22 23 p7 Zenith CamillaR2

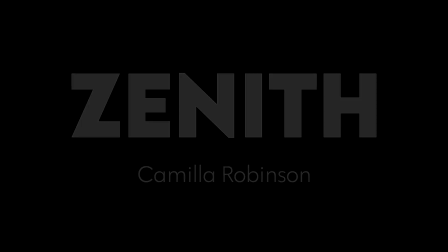0:00 my name is Camilla Robinson, and this is my Zenith project. I was largely focused on lighting and studying Maya more in depth,
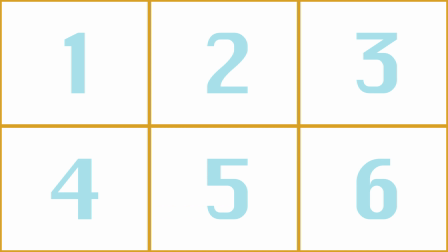0:07 with the final goal of creating 6 high-level rendered frames and a lighting guide for future students to use.
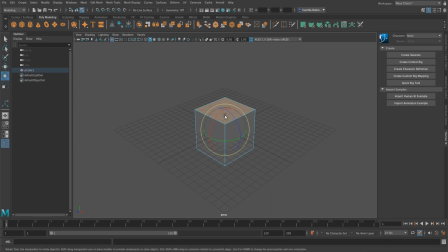0:13 This project is important to me because for the first several months I was working with Maya, I could only use it at a very basic level.
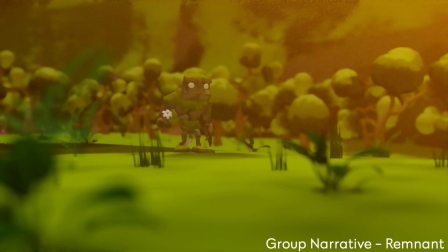0:20 However, during the narrative project, I decided to do some outside research into lighting and was able to use this knowledge in Remnant.
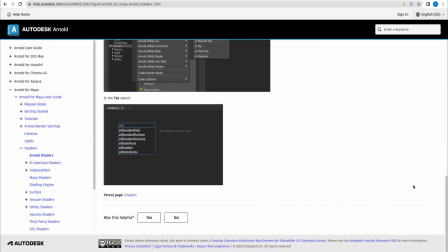0:27 I wanted to make this knowledge available for future students without them having to hunt through the internet to find it.
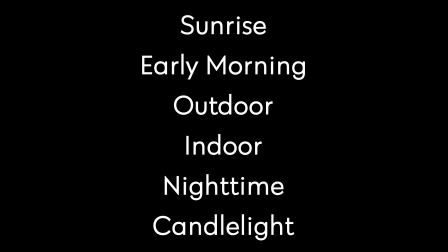0:32 To begin this project, I narrowed down the different lighting types to 6 scenarios, and then I compiled reference slides for each shot.
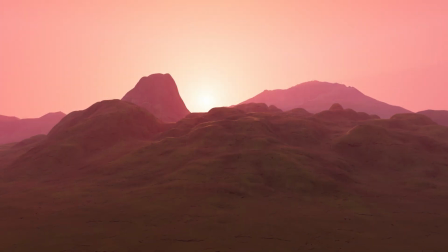0:39 The first scene, the sunrise, caused me a lot of stress because it never seemed to work the way I wanted it to.
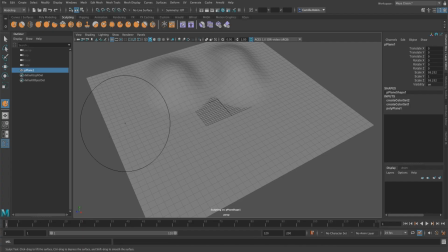0:44 I learned how to use some of the sculpting tools in Maya in order to make the planes look mountain-shaped.
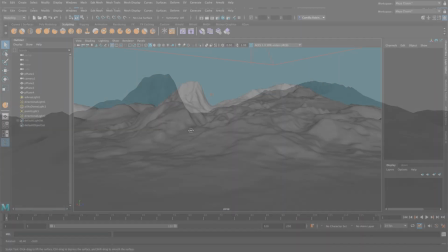0:49 Once the composition looked right, I threw on texture and started the lighting process.
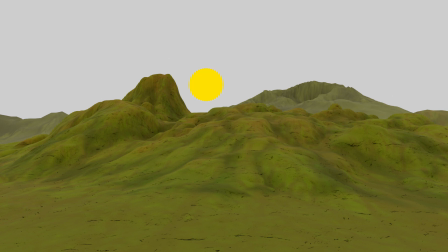0:53 I wanted the sun to peek over the mountains, but for the longest time I couldn't figure out how to match the sky and also have it well lit.
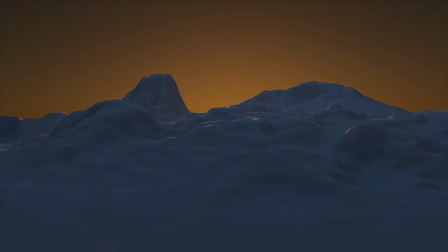0:59 Eventually, I realized I was missing an atmosphere, which transformed my scene from looking like this to this.
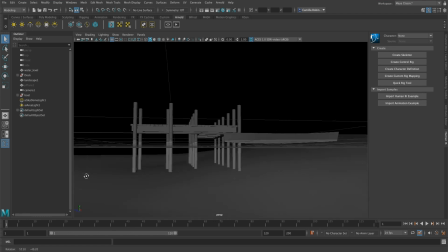1:05 The next scene was early morning. I was super proud of the water for this scene because I had to learn how to use displacement maps in order for it to work.
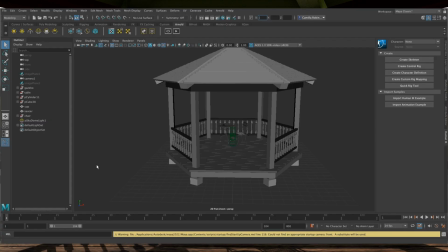1:15 The outdoor scene was kind of a nice break from the rest. I was really just trying to demonstrate the absolute cheat code that sky domes and HDRI images are,
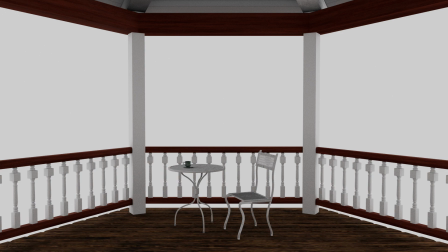1:23 so once I finished the texturing and the modeling, I just got to add in the HDRI and boom, it was done.
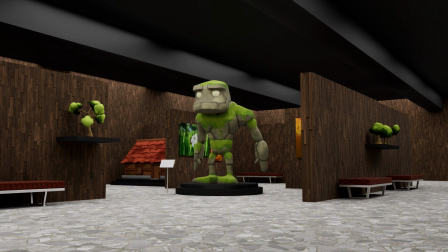1:28 The indoor scene pays homage to my senior narrative group project.
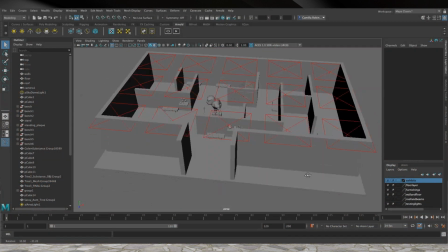1:31 This was actually one of the last scenes that I did, so by the time I got here, I was pretty confident on how to use UV maps and textures.
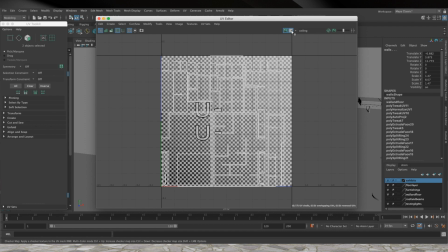1:38 The walls were originally supposed to be concrete, but I tried the wood texture on one wall and decided I wanted to do it for all of them.
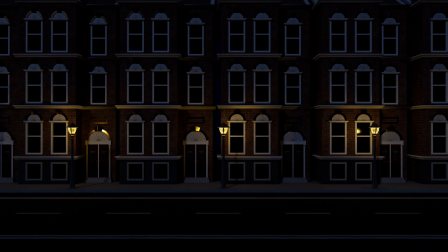1:44 I loved the nighttime scene. I designed it to look like a British townhouse street.
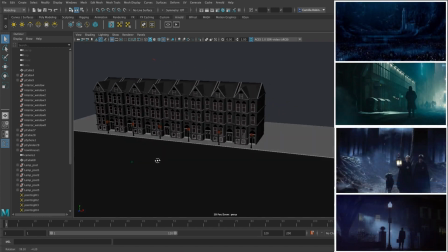1:49 For my references, I looked a lot at nighttime lighting scenes and how films balance the need for it to come off as darkness, but not just have a black screen.
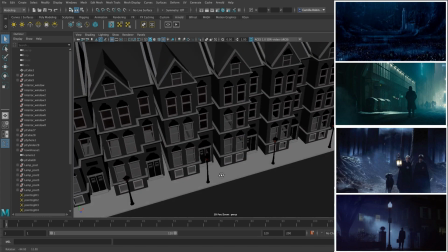1:56 In the end, I added a navy skydome light and then a light blue directional light with low intensity to light up the parts of the scene that were in darkness.
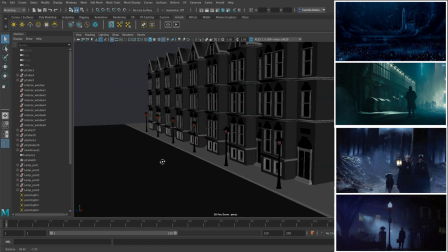2:03 The street lamps were also added for visual interest and to add some extra lighting. The final scene was the candlelight scene.
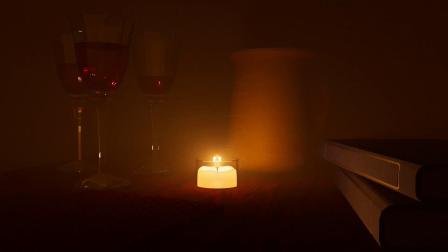2:09 I loved working on the scene because it was just so fun to piece together.
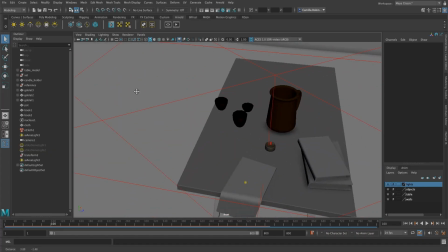2:12 This was my testing scene, so a lot of my models weren't as good as the other ones that I made because I hadn't quite figured out Maya as well as I would in the future.
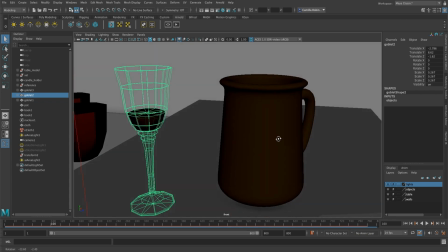2:20 The cozy nature and my progress in this scene alone makes me so happy to see it finally start coming together.
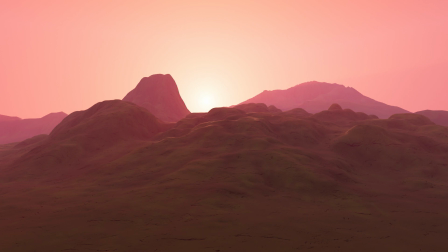2:27 This project made me so happy and I'm so glad that I was able to finish it. I grew a lot as a 3D modeler and a Maya user.
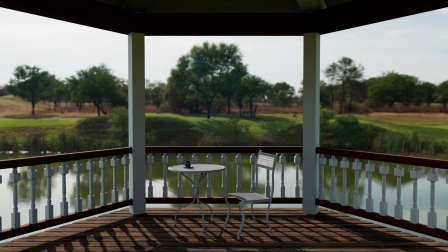2:33 I think this is one of my favorite things that I've done in freestyle.
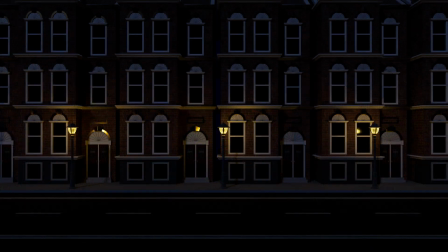2:36 I hope this inspired you to go do your own deep dive into 3D modeling and into Maya because all of this stuff is really cool once you get around the learning curve.
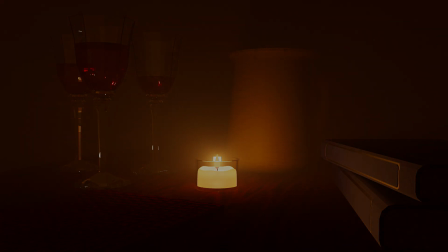2:44 Thank you and have a great day.